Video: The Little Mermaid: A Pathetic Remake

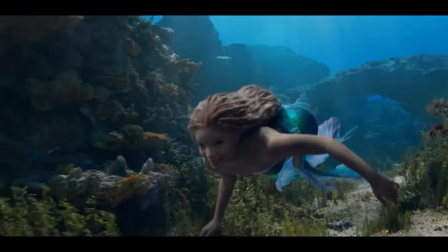[36:38]
Where if you wanted to communicate those points to why she likes the human world rather than just Eric,
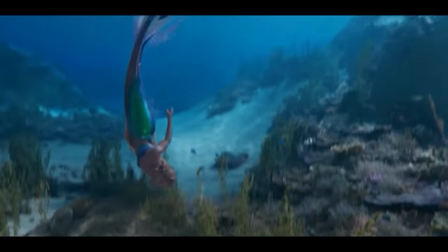[36:43]
then don't just try to write something so stupid like filling the sky with fire to convince Sebastian because it just sounds wrong and dangerous to do so.
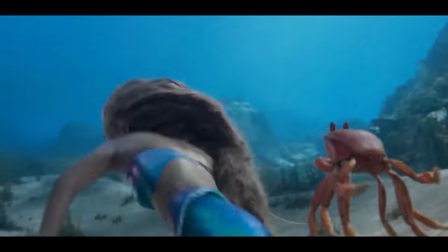[36:50]
You are not convincing anyone that you are right by doing this at all and in convincing people like Sebastian that the human world are very dangerous.
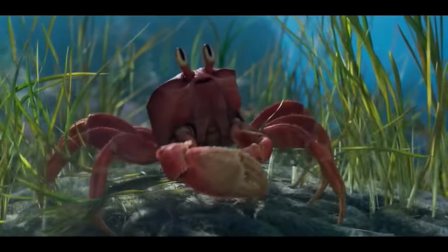[36:57]
It really just feels like these decisions come straight from Executive Disney rather than the writers themselves,
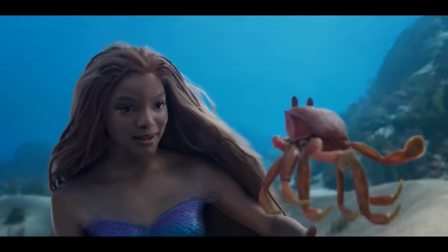[37:02]
where they tell them what to write about rather than they actually adapting the story to what was.
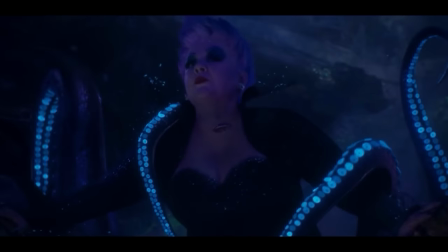[37:07]
Where all of this actually happened way before the writers' strike but constantly just feels like a product by how stupid it actually all sounds,
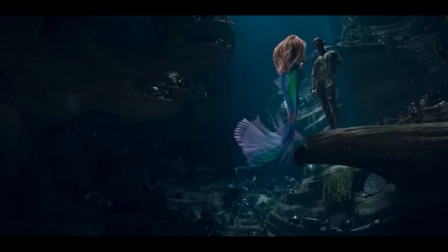[37:13]
something that could be AR generated with no emotion whatsoever.
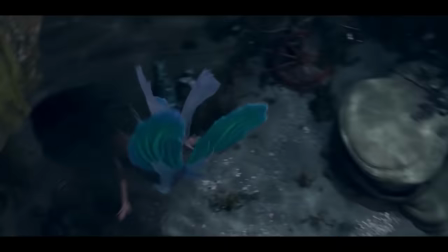[37:16]
But sadly, that writing isn't even the stupidest part of the scene where there is even more egregious mistakes to how the song Under the Sea itself is presented,
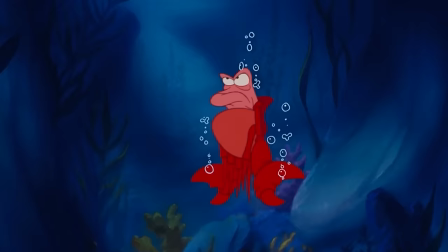[37:24]
one where we see the steps Sebastian has to take to convince Ariel to stay rather than go,
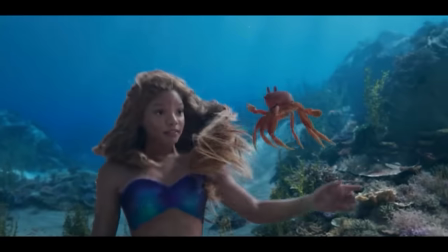[37:29]
how you can actually find the charm in the animation to how it begins rather than the forced realism that tries to convince you that this is believable at all,
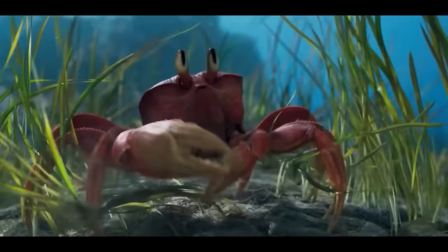[37:35]
which it really isn't a scene by a smile he has while he's singing, fucking creepy as hell.
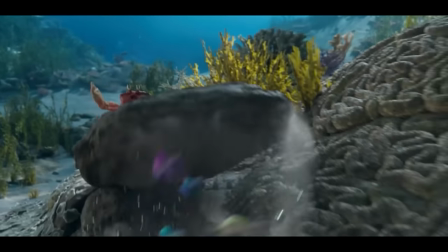[37:40]
The major difference you notice at first is how open the remake is to how the world and the water is actually shown.
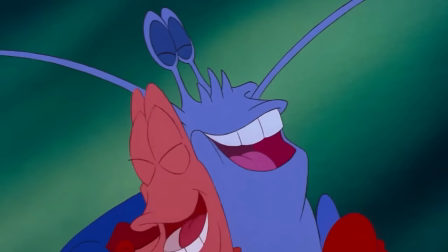[37:46]
The sea is expansive and only allows Ariel and Sebastian to stick out the most when the point of the song is actually to show the many sea creatures that the ocean has to offer.
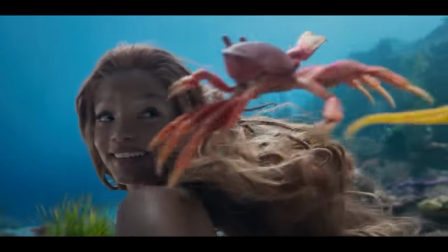[37:54]
They do show the creatures around them, but they aren't the actual main focus of the entire song to compare to how the original song was actually designed with them in mind as that very central point.
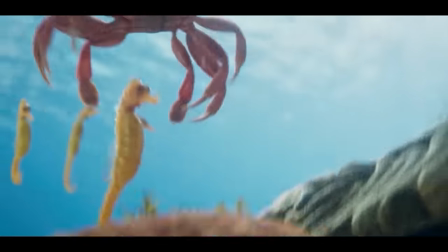[38:02]
The main problem that the first one shows is how they don't actually allow the other fish to sing except Sebastian himself,
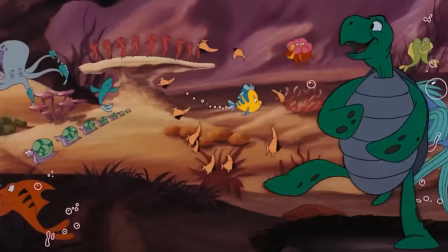[38:08]
how he has to show Ariel with the others about what happens up there that is bad compared to down here,
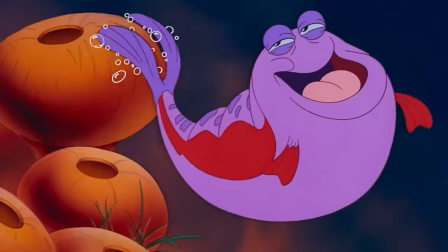[38:13]
beginning with the fish that has a deep voice to explore.
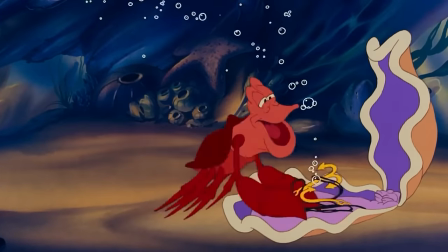[38:20]
This is meant to showcase the gravity of what is happening with humans and fish and how dark and low
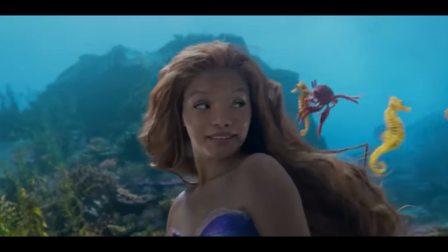[38:25]
it gets where instead in the remake they decide to do something else with Sebastian to sing it all instead.
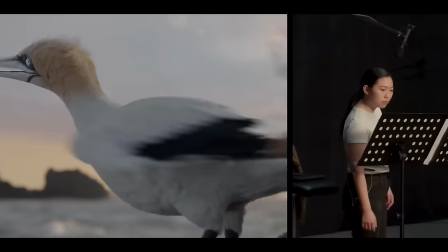[38:30]
Then they make David Deeks do all the work and it doesn't work as seen here.
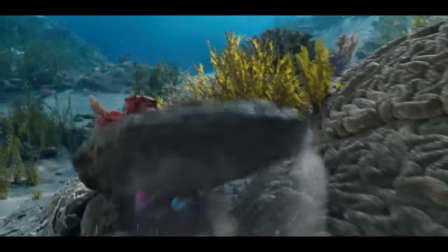[38:38]
Like, why are you doing this?
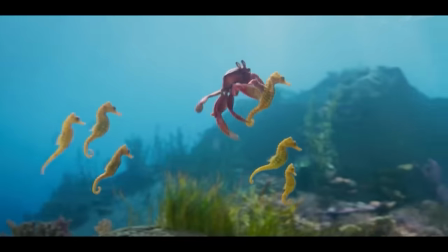[38:39]
He clearly doesn't have the voice to communicate that point that that the original Fish had and you are just forcing one character to stay aligned with another character in mind.
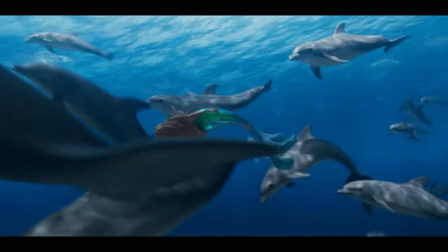[38:48]
There is no reason to solely focus on these two because that is not the part of this song.
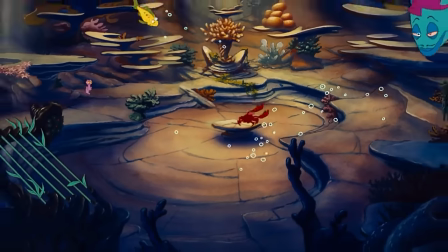[38:52]
The point of this song is Sebastian focusing on what the sea brings that the surface really doesn't offer at all,
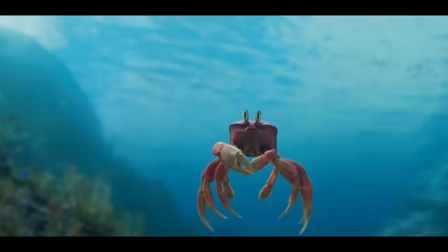[38:58]
and just like Part of Your World, this song really forgets the intention of what is being brought in the first place.
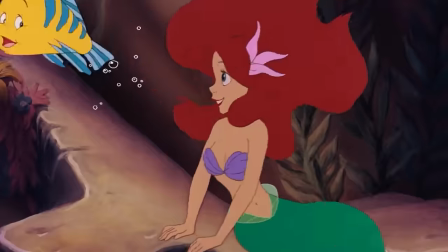[39:03]
This is where you really see why animation is very important because it's conveying what its lyrics are stating for real,
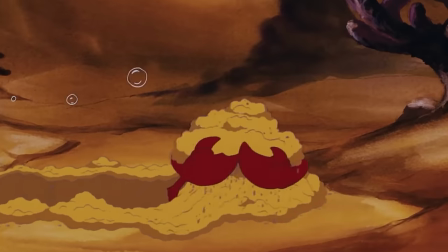[39:08]
to showcase us things pertaining to the song that wouldn't be possible without some great effort in reality,
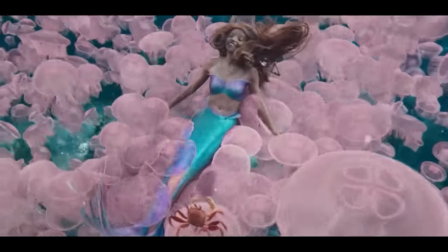[39:13]
which this scene really doesn't have at all. Nothing in this scene is real except Halle herself.
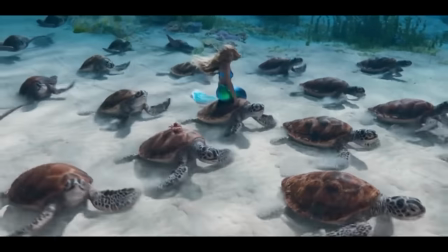[39:18]
Once again, they do have other creatures in the scene, but they are more background to the focus rather than the highlight.
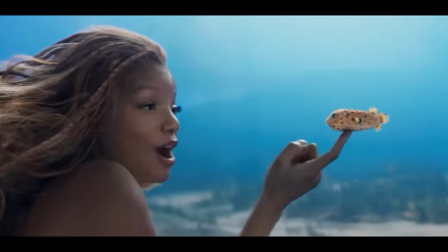[39:24]
They don't have anything to offer because they try to stick to the real biology, which actually means that they have no real expressions for them whatsoever, like the Lion King itself.
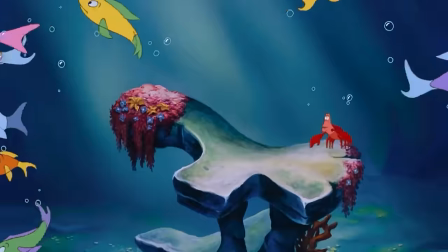[39:33]
And to really highlight this problem is in the bridge of the song where Sebastian lays out all the creatures and what they do.
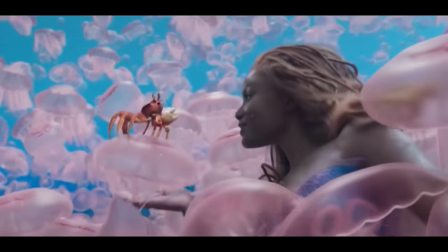[39:43]
As you can see here,
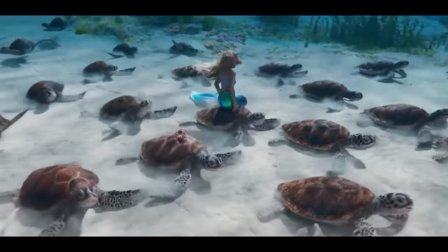[39:44]
he's listing things off in the song without anything happening except Ariel bouncing up and down with sea turtles and how other creatures are just dancing as much as the violence she allows,
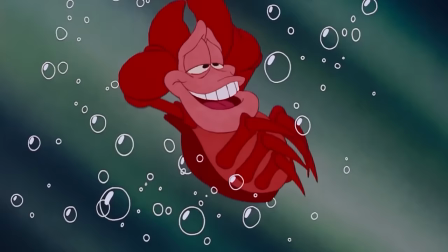[39:53]
how it's just there and how it pales into comparison about what it was adapting and the reason it was there as seen in the original.
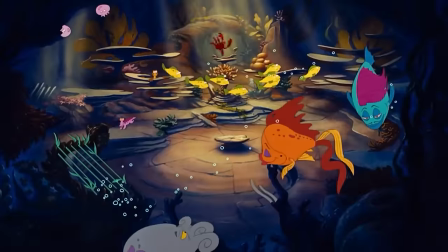[40:03]
These lyrics are designed to show what is going on under the sea and the animation is actually designed to actually help with that point, for real, matching what is actually being said.
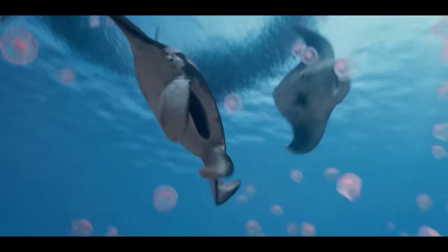[40:12]
That there is a point to why the lyrics are being sung, rather than being there for the sake of it that the remake actually is doing.
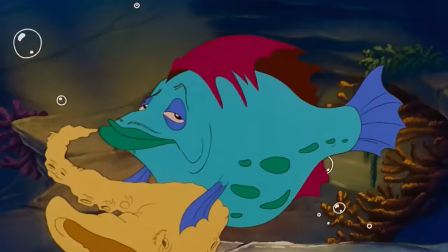[40:17]
Nothing is being warranted for its existence because they don't want to show it, thinking it's there because it's catchy rather than having a literal purpose to it.
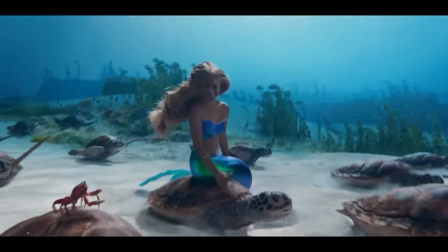[40:25]
The only thing kept from that purpose is the end part where the blowfish actually blows up and that's it.
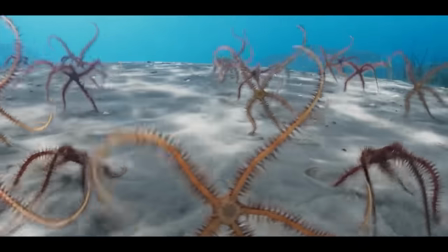[40:34]
And a thing to add about this, I really just don't like how we emphasize blowfish blow part because the original one actually did it naturally within the flow of the song that's being told,
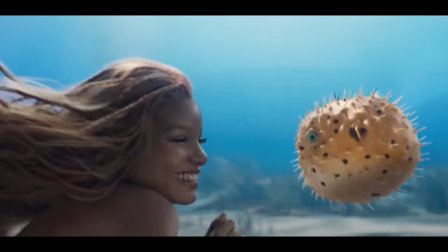[40:42]
that's being excited, rather than just shouting it out to replace what lackluster action is going on.